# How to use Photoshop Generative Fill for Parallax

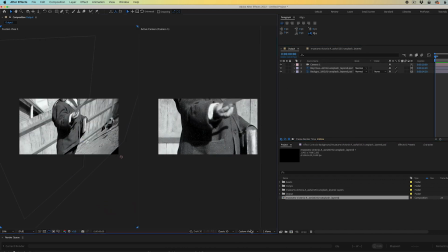244s
Now I'm going to change views to two views and for the left view I find that it's easier to work with a top view for large images like this.
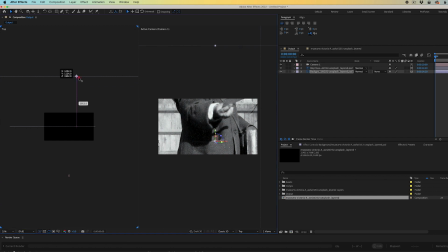252s
Switch to the top view and I'm going to take the background layer. I'm going to push it way back in Z space to create some separation from the background to the foreground. Next, I'll select the camera and I'm going to pull it back on Z space as well. So I can frame up the boy with the background fence back to one view.
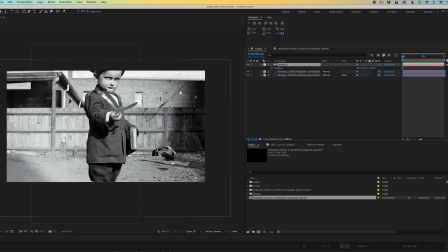269s
I'm going to select my camera tool by hitting the C key and I'm going to move around the composition and find a decent framing.
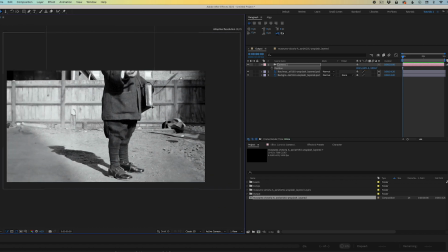277s
I'm also going to hit C again to dolly out, to zoom out of the composition.
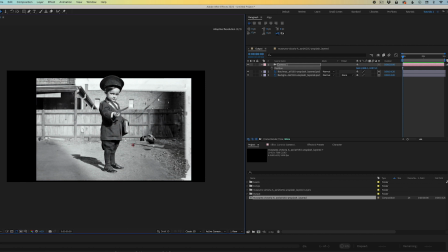283s
Hit C again to pan around. So I get something I like. I'm going to set a keyframe for the starting position, go to the end of my timeline, set another keyframe, and do a simple push in with the camera to create some parallax.
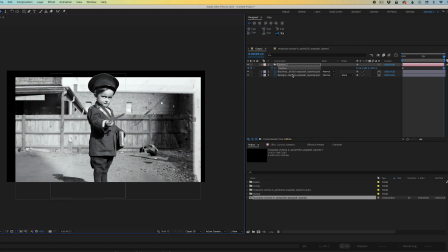298s
I'm going to scale up the background image, and I want to make sure that the background image is filling the frame.
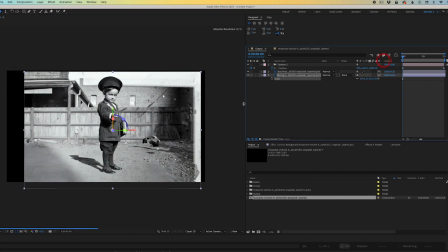303s
And I'm going to reposition the background image, scale it up a little larger. move it up a little bit in the frame at this point I'm going to jump back into Photoshop
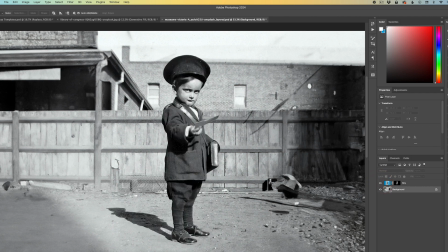311s
and I'm just looking here to see the original composition of where the boy sat in the frame I don't want to
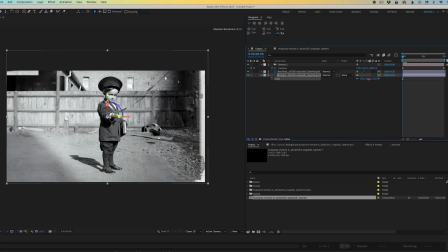319s
get too far away from this in After Effects so I'm referencing his height in the image and the composition is not exactly how it was in
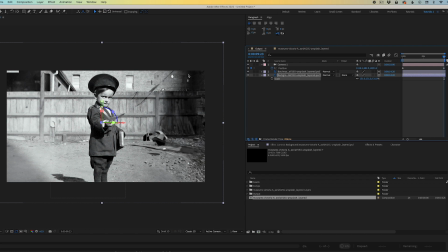326s
Photoshop it's close enough and I'll scroll through my timeline here and see if I'm getting some good parallax fine-tuning the camera position, just kind of looking to see what is available to create the most parallax in this shot.
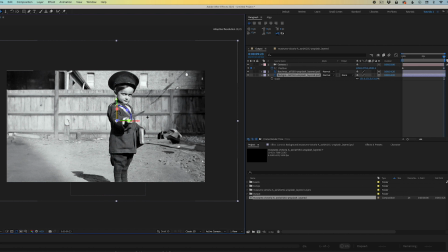340s
Again, scrolling through the timeline, looking at the parallax.
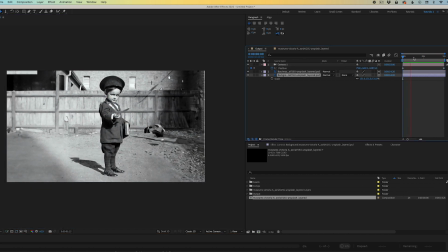343s
It's very subtle at this point and previewing it just to take a look again and noticing it's a little too subtle for me.
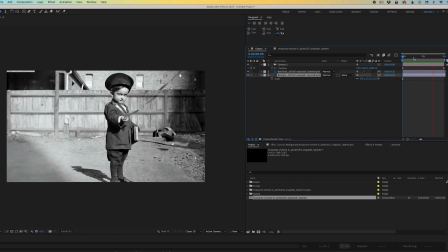349s
So I'm probably going to have to push back that background image. So I'm going to do just that.
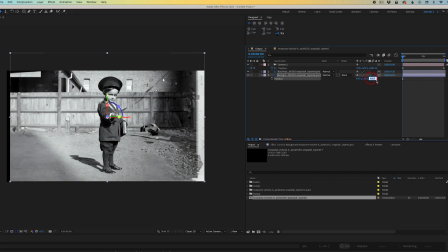354s
I'm going to take the background image and pull it back in Z space by a very large number. and I'm also going to scale it back up to fit into the frame. Now that the background image is separated further from the foreground image, the parallax is going to be a little bit more extreme.
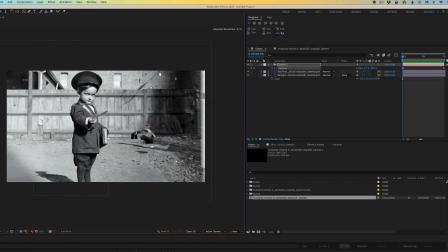369s
I also am noticing that I may get more parallax going left to right versus pushing in on the image.
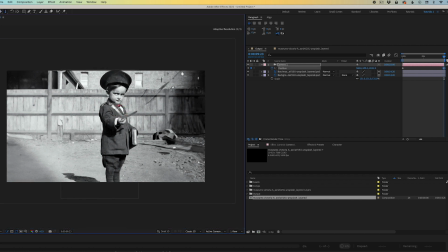376s
And you can see here, it's exactly what's happening. So this is me just playing around with the camera to get the best possible move.
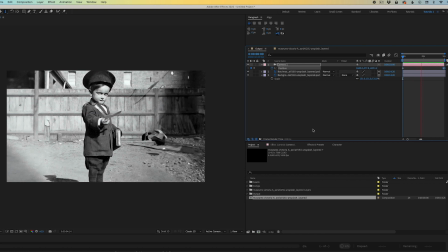384s
Does it need to be a push in? Does it need to be a pan across the image and this is getting more parallax.
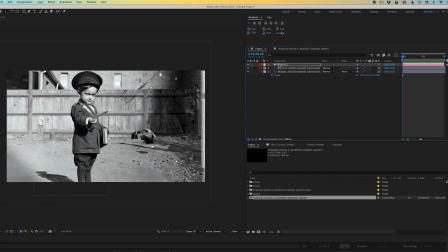389s
Now I'm going to try adding a second camera to experiment with a second camera move.
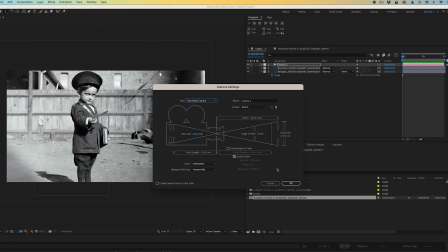396s
And for this test, I'm going to change from one node to two node camera. Click OK.
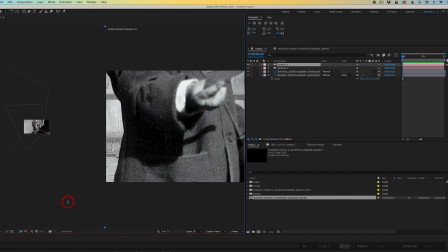401s
For those of you who follow my YouTube tutorials, you'll notice that the majority of the time I'm using a one node camera because it's a much simpler camera to use. I can get more of the looks I'm going for. But for this, I wanted to try a camera that rotated around the boy.
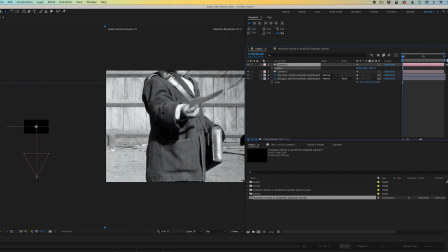416s
So a two node camera creates a point of interest. Like we can see here, you can see that the point of interest is on the image on the left side,
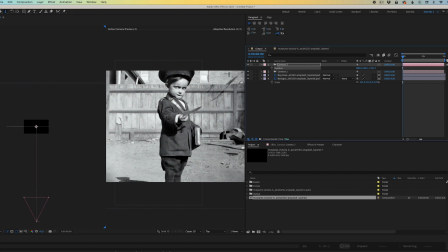424s
the camera is pulled back and it creates a line from the point back to the camera. And I'm gonna push my camera back in Z space. Once I get further enough back, I'm gonna set a keyframe. And then I'm also going to adjust the X position. So now at this point you can see that the camera is starting to move around the boy.
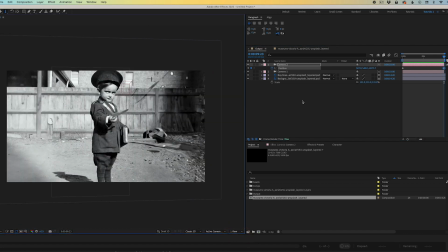442s
It just creates a little bit of rotation around the boy because we are using a point of interest. Go to the end of my timeline and move the camera to the other side. And it's a very subtle rotation. But for an example like this, it works very well.
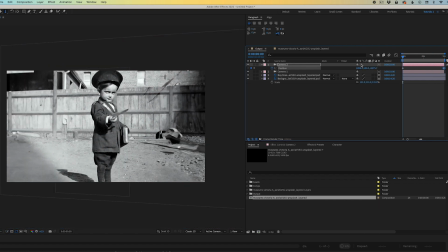454s
Also pushing in the camera a little bit. Again, kind of fine tuning where that camera needs to be.
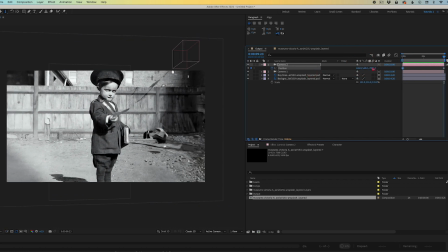461s
The little box we can see here is actually the first camera and previewing this.
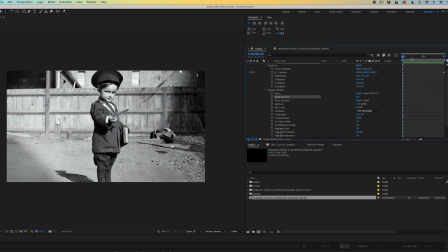466s
And for a nice detail, we can turn on a depth of field.